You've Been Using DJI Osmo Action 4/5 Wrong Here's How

In past I've also used the DJI Mic 2 with this, which connects to this camera without need of any kind of receiver.
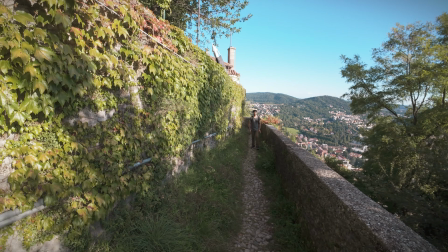One other benefit, especially if you are shooting solo, not only you get really good audio from far away, is that with this mic you can also act it as a remote to start and stop the recording, which is really useful. To make footage cinematic, it's more about the composition and lighting. Normally when I'm shooting I try with these basic 3 shots.
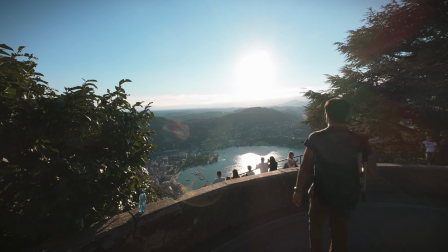A wide angle for the environment,
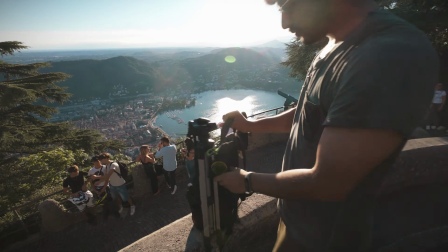a medium or standard for vlogging or for the context, and a narrow angle for close-up details. And given the great stabilization of this camera, you can add motion to your video without the need of using any kind of gimbal.
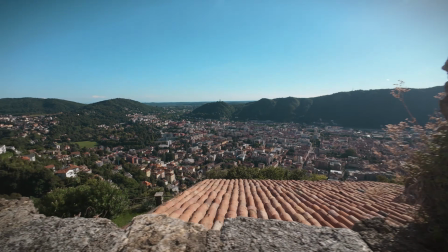From small reveals or walking shots that look smooth.
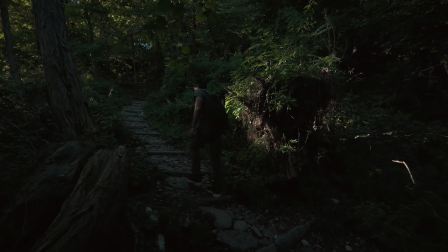And if you are shooting a 4K static shot, you can also add a subtle digital zoom in the post.
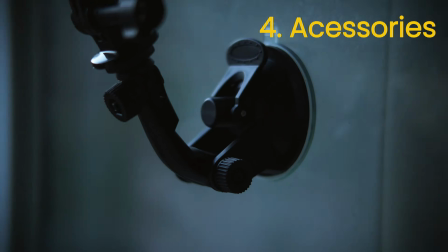That brings us to the accessories that level up your shots.
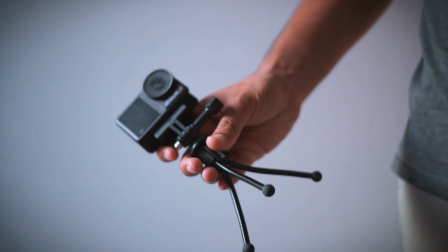For this camera, I also have this really small tripod that fits right into my pocket. I use it for quickly different camera angles, and in the places like restaurants or cafe where I don't want to draw too much attention, it could be easily placed on the table so I can do some talking head videos.
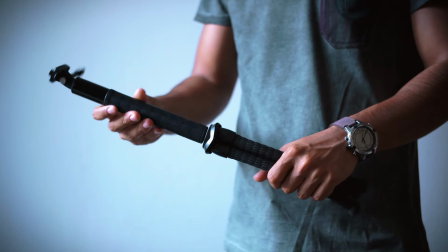Or a combination of Gorilla Pod with the Adventure Selfie Stick, which gives you a really wide range of shots. Medium, eye level, top down. Also there are a bunch of other tripods with a quick release, a faster alternative to this setup. Then we have another versatile tool, suction cup. The one I have is only for the glass surfaces and the flat surfaces, but you can get even a stronger one that sticks to uneven surfaces like cars. That allows you to take some really cool shots. The next accessory that gives your video a creative edge is Magic Arm. It gives this unique object POV angles, and you can basically attach it anywhere
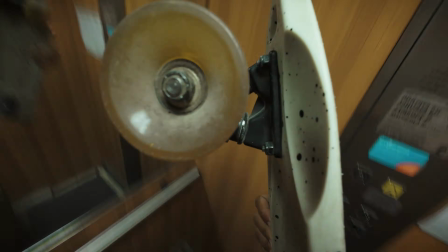to get different amazing camera angles that wouldn't be possible otherwise.
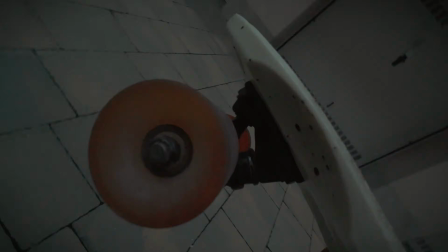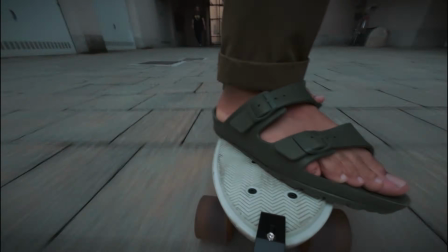And you can add more variations to your shot by adding a POV. It gives viewer the feel of what it's like to be there.
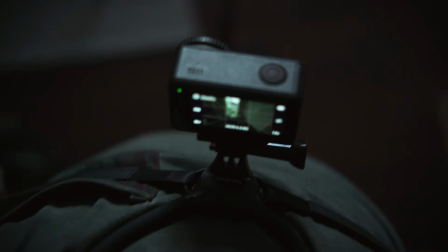To achieve these, there are a bunch of POV mounts that I've tried, ranging from head mount, mouth clip, backpack, shoulder mount.
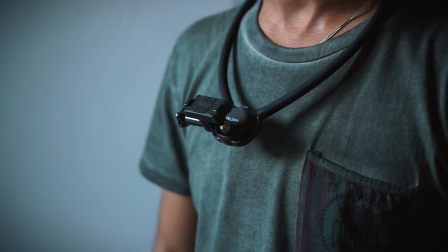But the best one I found is this chest mount from Telesin.
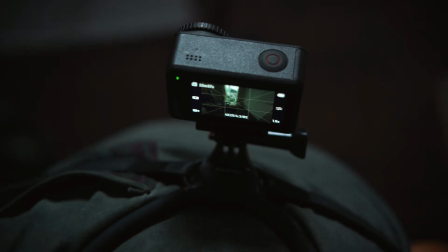You can put it around your neck, comes with this easy release switch, and you can kind of see the frame, which is not possible with the others.
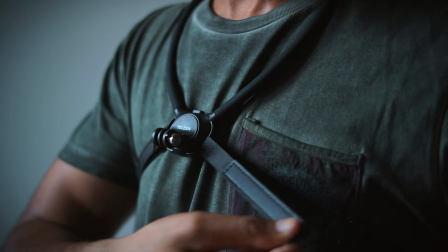And if you are recording with more action, you can also attach the straps to make it fix really nicely.
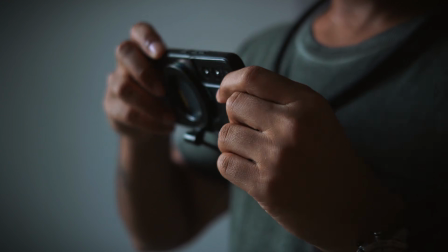Also comes with the MagSafe phone mount. And you can get this 15% off on the Telesin website along with many cool accessories using my coupon and the link in the description.
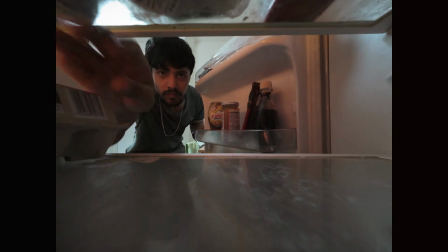So go check them out. Or this camera is so small and robust that you can simply place the camera anywhere and be creative.
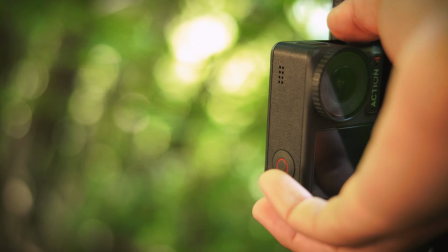And the best part, it has also this magnet so you can stick it to random metal objects. And lastly, the light. Unless you are in a studio, outside light conditions are always going to be random.
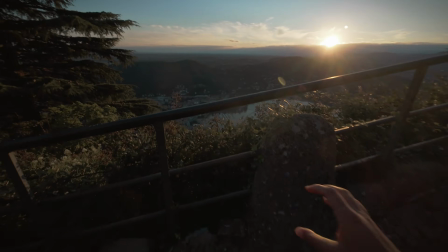And the best possible lights outside is always the golden hour or an overcast day, to have the natural soft light, which won't always be the case.
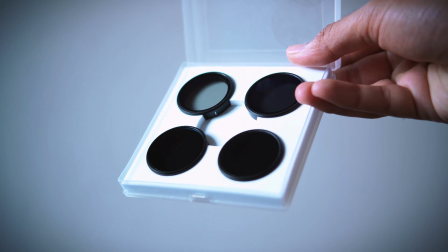So if you're shooting during a sunny day, use the ND filters. Try not to face the sun directly, but at an angle. So this creates a kind of depth inside your scene, and try different angles till you find the right one.